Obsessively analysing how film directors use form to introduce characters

And in scarier news, Alien.
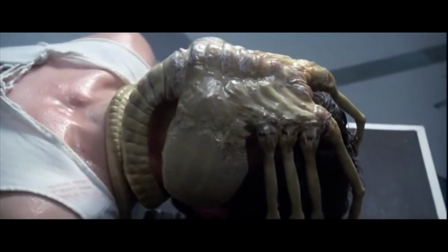(4:33)
Alien is unlike anything we've seen so far because it introduces a character over multiple scenes, not fully introducing them until halfway into the film.
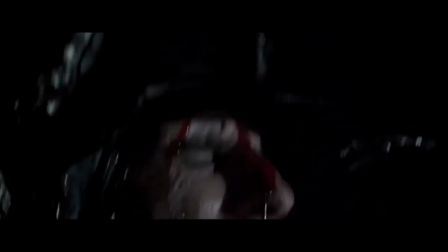(4:42)
By now we and the unfortunate crew of the Nostromo are fully introduced to the alien and what it can do. What makes its introduction effective is how the film delivers us information with each brief encounter. We learn enough to know that it's truly alien, and enough to be fucking terrified, setting up the horror of the film quite nicely.
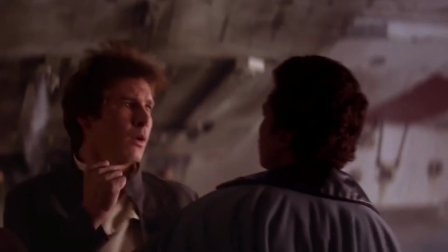(5:02)
Anyways, we've looked at a lot of classic films today,
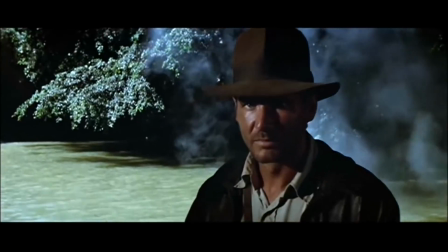(5:06)
but one of the reasons these films are so classic is that they have these amazing characters who are introduced well.
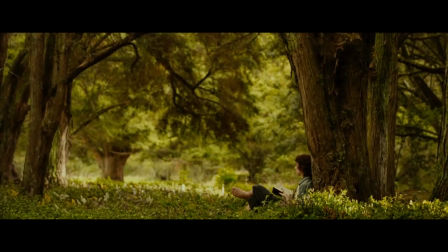(5:11)
Character introductions are important, and when given the time and effort they deserve, can be incredibly powerful.
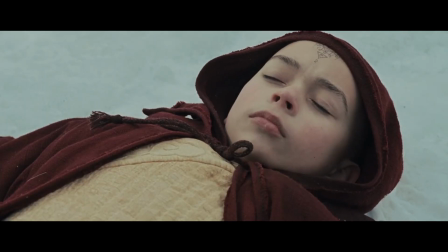(5:23)
They shouldn't be lazy, rushed, or present a cardboard cutout character with zero nuance. Isn't that right, Highlander Harry? Aye. Always remember, character introduction is just another tool in the filmmaker's kit. It can be used to create a feeling and convey the message of your film. Slanger. You said it, Highlander Harry. Fucking whiskey. You said it. Scotland!